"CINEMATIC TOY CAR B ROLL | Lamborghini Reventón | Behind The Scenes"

hey guys welcome back to yet another video with me Sebastian Jern I'm a filmmaker from Sweden okay so in this video I'm gonna guide you through a three-step process of how I created the Reventon Lamogini video the first step is the intro part and the second step is the build-up part and the third step is the action part. I haven't seen a lot of like cinematic b-roll sequences of toy cars so that's why I wanted to try it out and see if it was possible. Okay so I think we should jump straight into it.
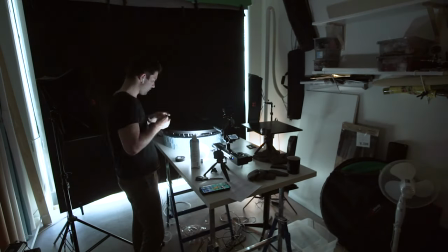1:07 So for the first scene here I used the probe lens to be able to go in through the interior.
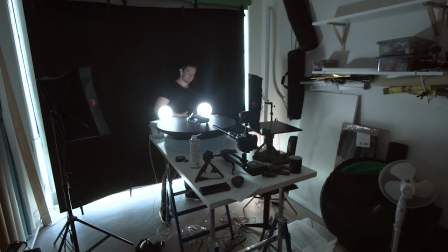1:15 The slider I'm using here is the motorized sepon slider.
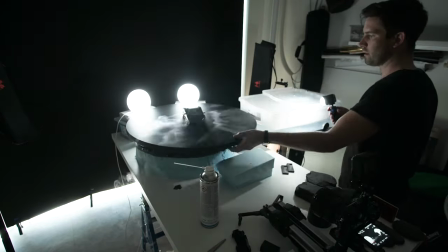1:21 For me to be able to keep this video under five minutes I will keep all the
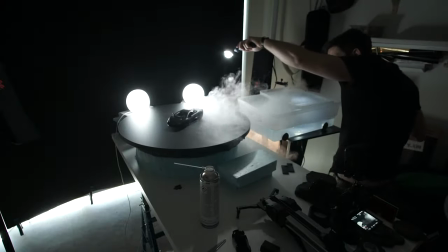1:26 segments quite short but feel free to pause the video at any time.
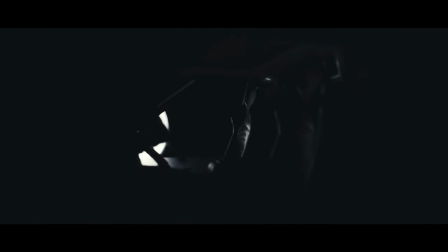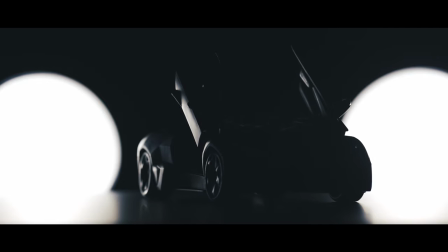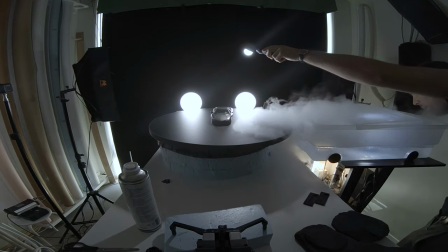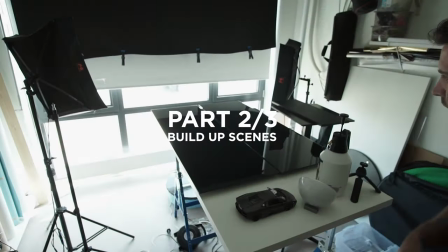1:49 Okay for part number two here the build-up part.
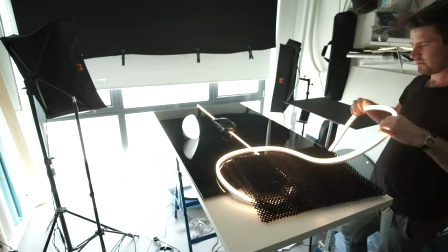1:52 I wanted the viewer to enter a portal into the Lamborghini universe.
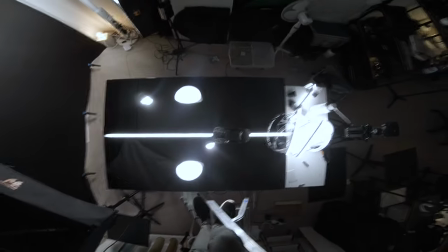1:59 So I used a lot of black glossy materials together with white light.
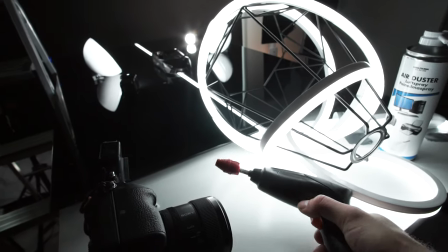2:06 Really to just make it look very clean and that the matte black of the car would really pop against all this glossy black.
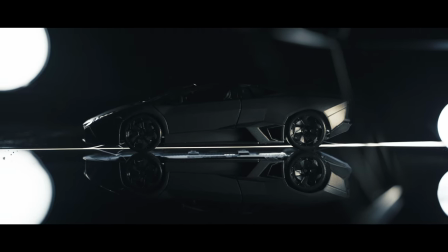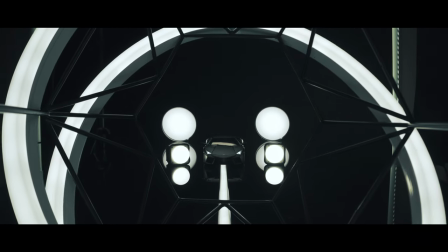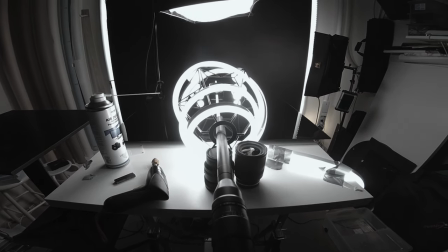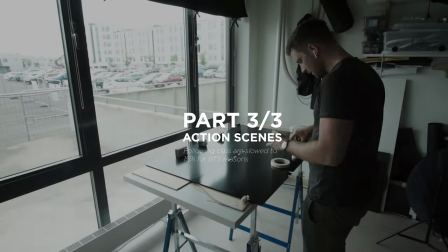2:35 Okay for part number three here I wanted the scenes to go really
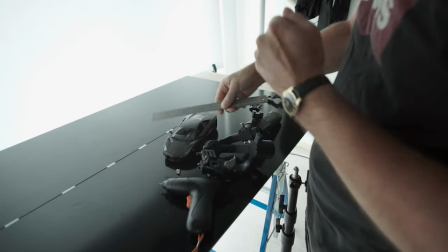2:40 fast to make them more realistic using a lot of different angles,
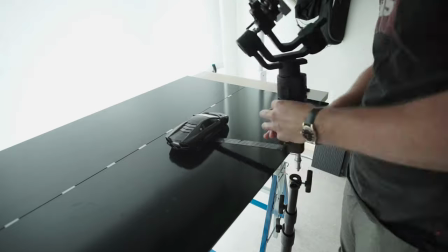2:45 particles, motion blur, shakes. It's like the car is going really fast.
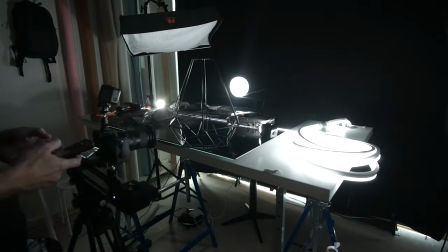2:52 Most of these clips are about 10 to 15 frames. That means it's less than half a second.
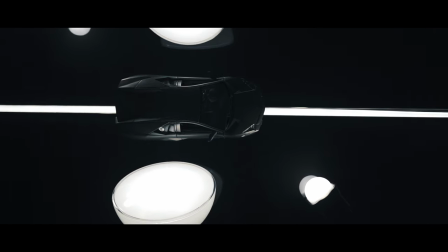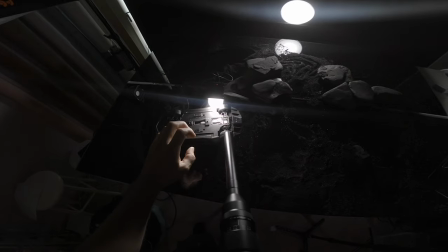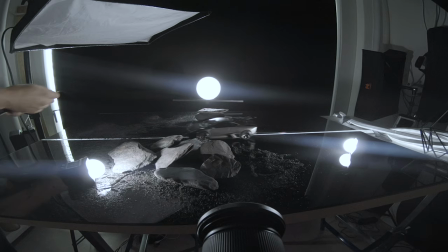Okay so for the ending scene here I wanted to highlight two things.
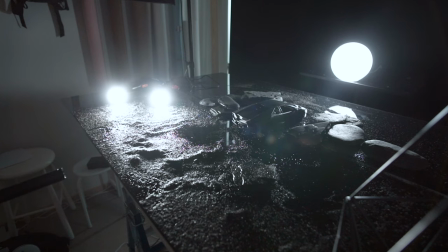3:48 The the viewer a look of the car from behind to see the beautiful rear lights of the car. Yeah and that's about it. Okay so thank you so much for watching this video I hope you enjoyed it and I hope you learned something. So the goal for me this year is to grow my YouTube and Instagram account so it does really do mean a lot if you consider subscribing to this channel and do leave a comment if you have any questions and I will answer them for you. So since this kind of content takes around three weeks to produce I can recommend to you to follow me on Instagram where I post more frequently and I catch you in the next one